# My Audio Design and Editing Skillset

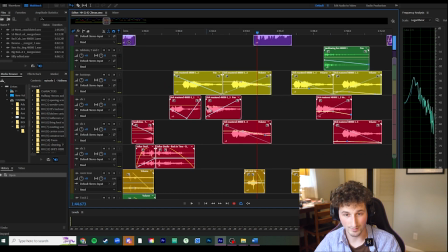[8:07]
So for everything in this sequence, I'm panning it left to right,
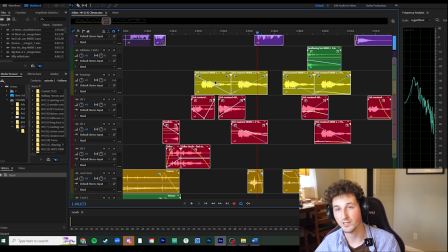[8:12]
and I had to open it up into its own file and add like a lot of reverb and echo and yeah.
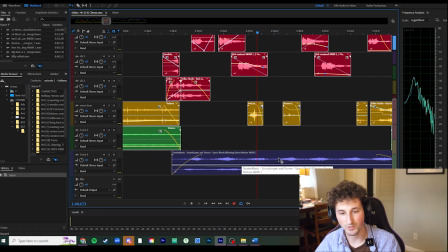[8:20]
And then it didn't really sound right without this music here because it was kind of flat. So I added this like ethereal sound here to kind of fill in the gaps.
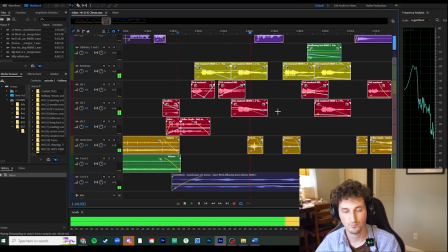[8:32] Eugene. Eugene. Eugene. Eugene. Electric Eye takes a bite of the pie, This is it without. and his eye magically reappears in his head.
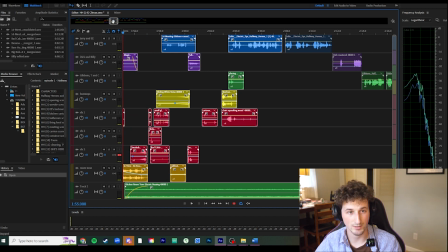[8:49]
And so for this sound, what I did is I took the going into like the bullet time style.
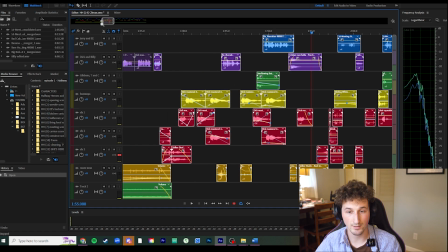[8:54]
I took that from here.
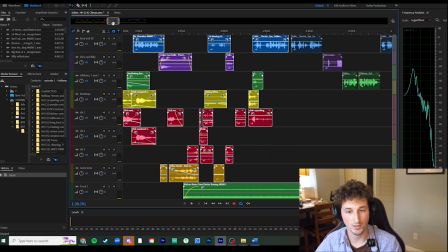[8:59]
And then I reversed it to show that he's coming out of it very clearly.
His eye came back.
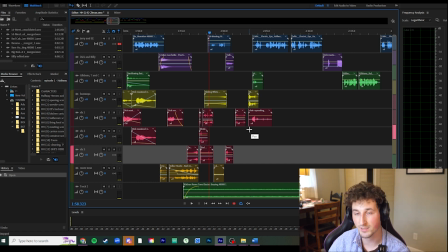[9:15]
Also, for this whole project, we recorded separately because all the voice actors were from all around the world. So, you know, normally when you think of like audio for a video, even a lot of times I think a common misconception is you just stick a boom mic in front of it, in front of them,
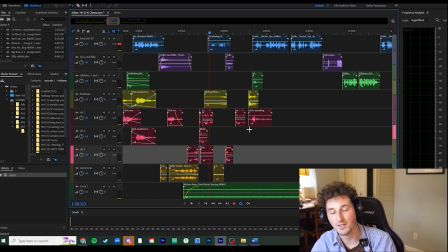[9:35]
and then record what's happening, and then you slap that right in there. But behind the scenes there are a lot of like tweaking and ADR and all this other stuff going on. So for the entire, this is probably a 45-minute long finish, not the scene, but all of it.
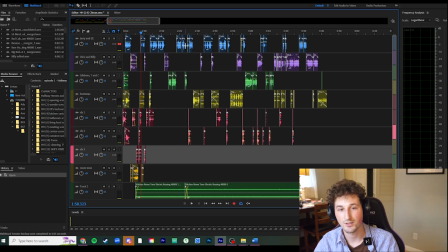[9:52]
I had to take all the lines and combine them and like do all this and make sure the pacing was right to where it feels natural, like we were on the same room recording. So that was also a tricky thing to do.
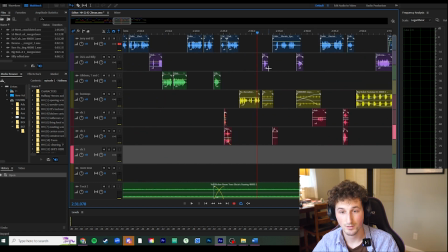[10:07]
And then again here, you don't really think about like having to put footsteps in, but I did like a little bit of Foley work and have access to a sound library. So a lot of these, like, you don't really think about having to do these, but you have to go through and put them in, or else it just kind of feels like they're floating around.
Gladly.
So I'm going to be using this scene as an example of like pacing and artistic intent.
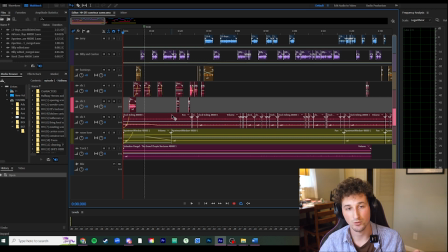[10:32]
And the context for this pretty much is this one guy sitting in his room reading, and the other guy comes in to try to convince him to help out, blah, blah, blah. I'll just let it go.
Billy reads by the window in his room.
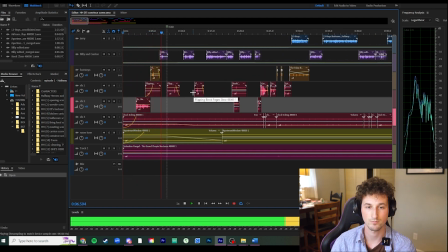[10:49] God. This is preposterous. This Midsummer Night's Dream is incredibly inaccurate. Someone tell this Shakespeare fellow he's a hack. Ah!
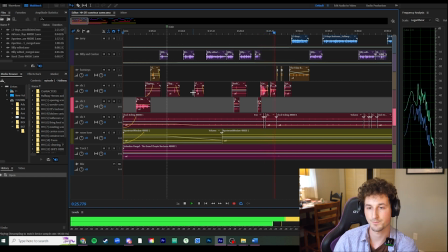Remember when you said you were able to do incredible things when you cooked? That's because I'm naturally amazing. Okay, don't you think you might have just a little bit more control of your abilities if you had a pan in one hand and a knife in the other?
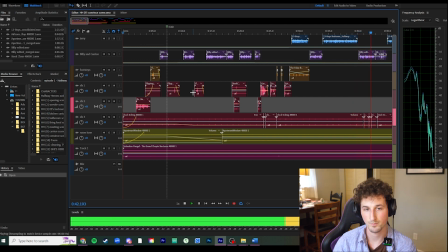[11:23] A knife will make anyone feel in control, unless a gun is present.
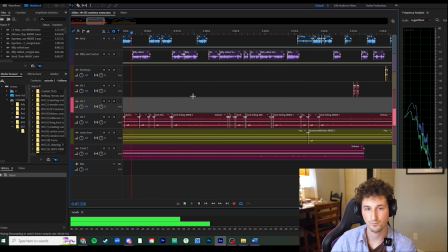[11:28] Come on, it's not like you have anything to lose. I will not help those ingrates. But you'll go back to prison too. Surely you can't hate them that much. One of them stole from me, and the other attempted to kill me.
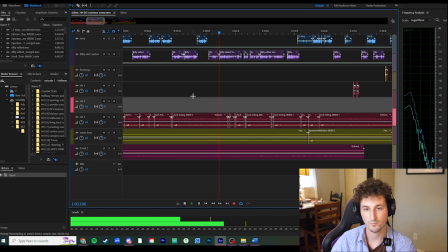[11:41] Okay, but what about Carrion? She'll be better off. In my time cohabitating with these barbarians, I have learned that they are incapable of considering the needs of others, chiefly the needs of myself.
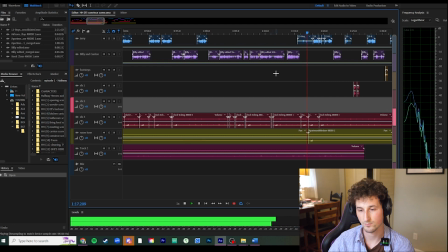[11:56] But I assume those of the Spectre as well. You know who you sound like right now, but more flowery?
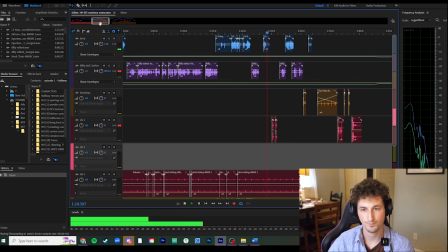[12:04] William Shakespeare? Dick. Get out.
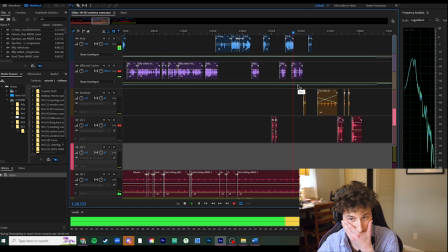[12:10] But everyone is depending on... Get out.